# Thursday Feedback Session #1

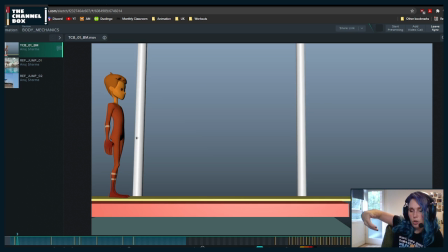(63:10)
But also, you can potentially just curl the fingers a little bit and maybe separate the index finger a little bit so that there's a little bit more of a relaxed feeling to it.
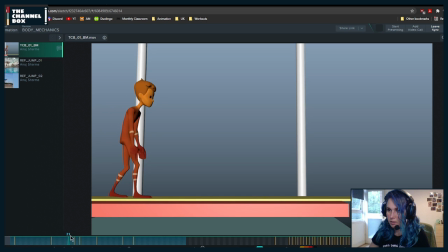Yeah, exactly. I should do the same thing and use that drink, that icon to drink water, because I'm gonna forget.
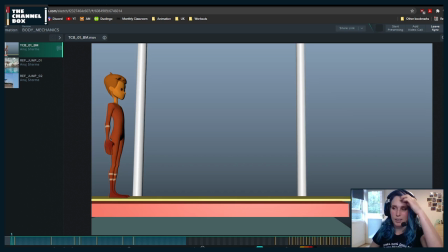(63:40)
But I'm better than Bo at drinking water. I've already had my fair share of tea. Tea is the best.
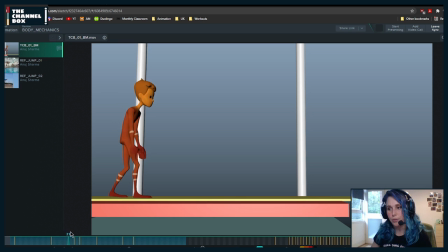(64:02)
What's also going to help you when you move the hips forward in this section is right now what's happening is that it feels like also the chest kind of stops in that part and then keeps going. So already having that motion with the hips is going to help.
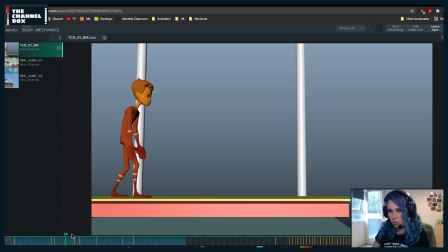(64:19)
But what I would also try to do, because right now it feels like the hands are moving forward both at the same time, the same amount, and in the same direction. So what I would do is
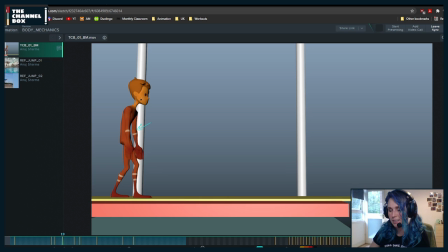(64:41)
potentially just keep this hand a little bit far backwards. Like, you don't need to bring it that much forward, and you can bring the other one a little bit more forward. Because you don't need both hands to do the same motion. The other one can just stay back.
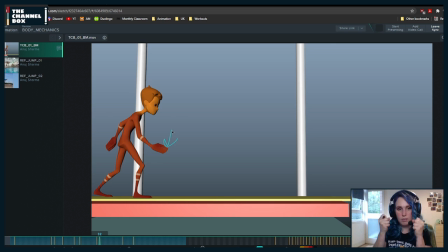(65:03)
And this fist that you're doing, you can start it around frame 26, and by frame 31, he's already with the fist. So that transition happens as the hand is moving rather than reaching there and closing,
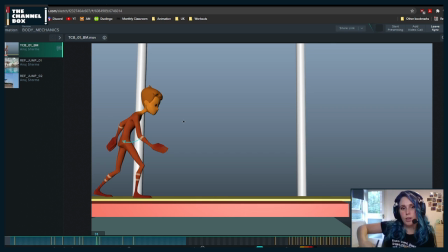(65:23)
so that it feels like it flows from one action to the other. And then be careful with the arms. Are you using IK arms or are you using FK arms?
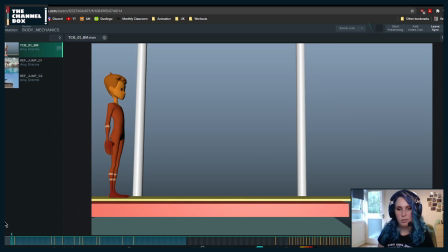Okay, then be careful because at some points it feels a little bit IK-ish
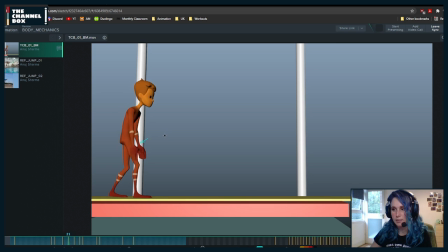(65:50)
because see how it's completely stuck in this frame and then it pops back. And You're kind of getting the same feeling around here. It feels like the hands are completely stuck in place.
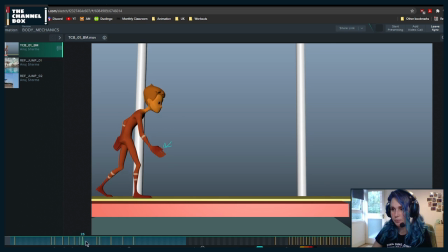(66:07)
So a way to avoid that is, as he's coming with the hand up, you can overshoot, whoops, a little bit more up and then down, and then that's going to give you a less IK feel,
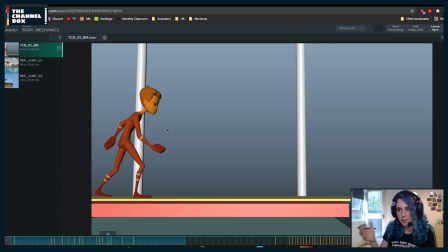(66:27)
where it feels like the hand is just stuck in place, especially when he's just doing this. Like, even if you see me right now, my hand is kind of moving because it's really hard for me to completely get it stuck in one place.
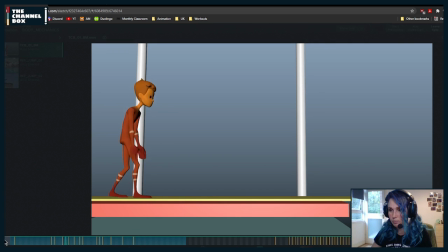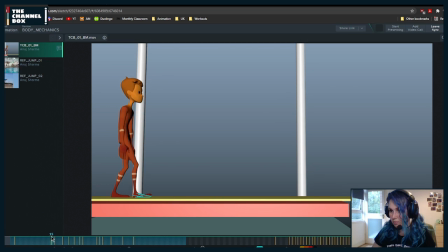And this rotation that you have, I think it's probably starting on the hips, the rotation X. I feel like that's also causing this feeling of being the chest being getting kind of stuck in place and moving forward.
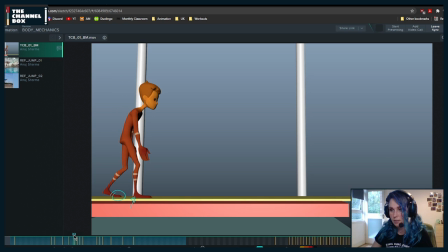(67:17)
So what I would do is, if your RX, yeah, me too. If that RX is right now something like this,
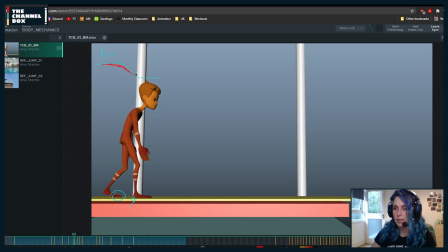(67:32)
what I would do is just soften it a little bit so that it starts a little bit sooner, so that it doesn't feel like he just does. And yeah, especially what
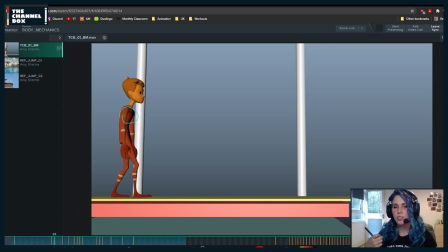(67:47)
I think I know who you are. Danish Celt, Kel Celt, but I can't remember. But what they are saying is very true, that you can get into this pose much faster, and it could be way snappier.
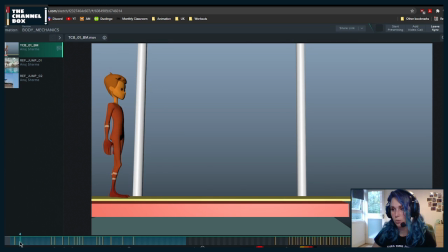(68:04)
So, like, you could take right now, it's taking you, let's say, from yeah, around 30 frames to get there. So, it's more than a second. So, you could potentially have all of this in less time,
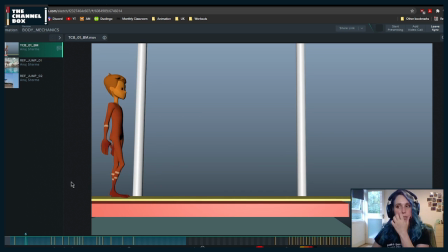(68:23)
like half of the time, and see how it feels, especially because you said that you wanted to try a few cartoony things. And the one of the best ways to try cartoony, according to one of my mentors, is to start doing things in less of the time.
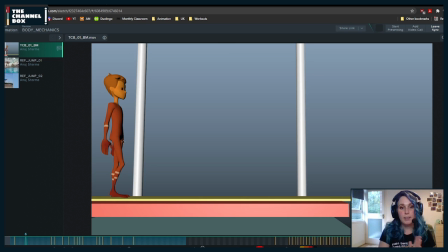(68:37)
So what he did, he was working in ILM and he had gotten a job at Blue Sky. So he was very used to doing very realistic things. And suddenly he had to do very, very cartoony things. So how do you do that? So what he did, which I still say to myself, one day I will try that,
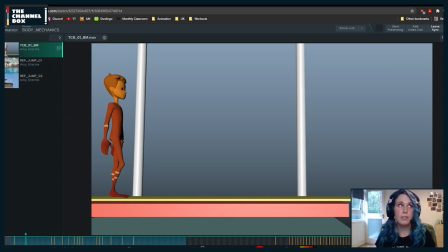(68:57)
is he took one action, let's say, I don't know, picking something up. And first he animated it how he usually would, with the timing that he was used to from doing realistic things. And then what he did was, okay, what happens if I do it in half the frames?
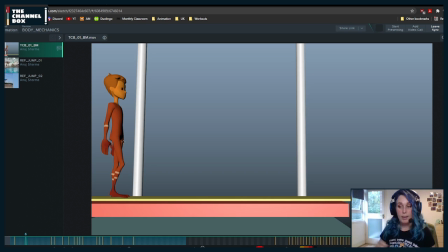(69:16)
And he reanimated it. And then, okay, what happens if I do it in half the frames? And he did it again. So much so that at some point, he got to like the minimum amount of frames that you need. It could be just 3 frames, and then you have to play with smear frames or multiples or
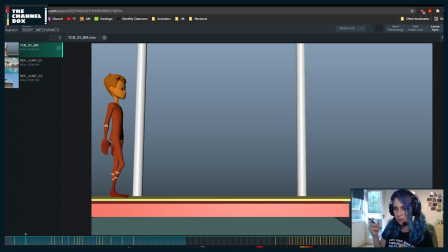(69:35)
whatever it is that you want to play with, like stretching the body, whatever it is. And oh,
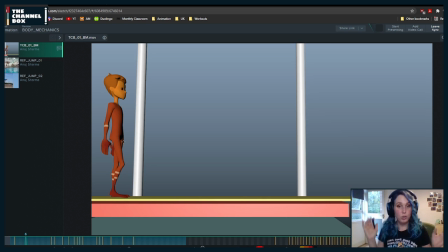(69:50)
so that's something that you could try for this. You could try to do it in half the frames and see how it works for you. Because yeah, I agree. Like right now, it's not that it's a bad animation what you have, because it works.
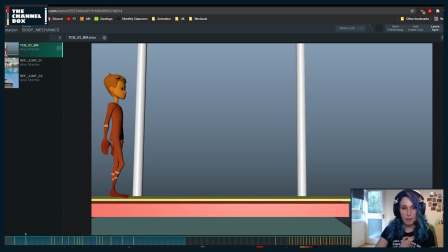(70:06)
But if you do it in half the time, it's going to have a nice rhythm to it. Yeah, it's a really good exercise. I've been saying to myself, I will try that. I learned about this exercise in class 3. I graduated AM over a year ago, and I still haven't done it.
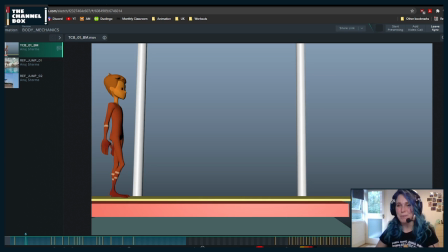(70:23)
But I will at some point. Maybe that's something that we can do on the stream. If you guys want, we can do a demo one day, but demo, kind of like a learning together, where we take an action and we animate it in different ways and we see how to do it.
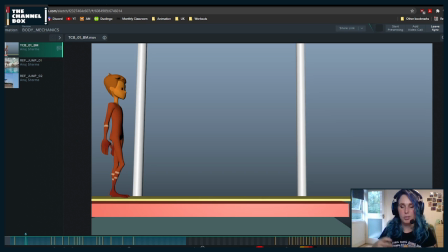(70:40)
Or I could prepare it so that we don't spend all the time animating on the stream. Because I'm not Bo and I don't plan on spending 10 hours on a stream. I like sleeping. So yeah, we could definitely get that going.
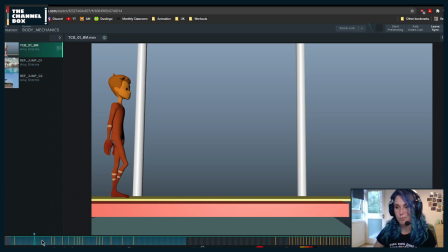(70:59)
and it would give me an excuse to practice and do things for myself. So here, when you're moving the arm up, whichever arm it is that you're moving up, in this case, it's this one, make sure you connect it a little bit more to the shoulder and you lift that shoulder up,
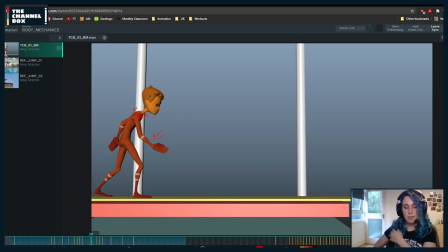(71:19)
because all of the motion that happens in the arm starts in the shoulder.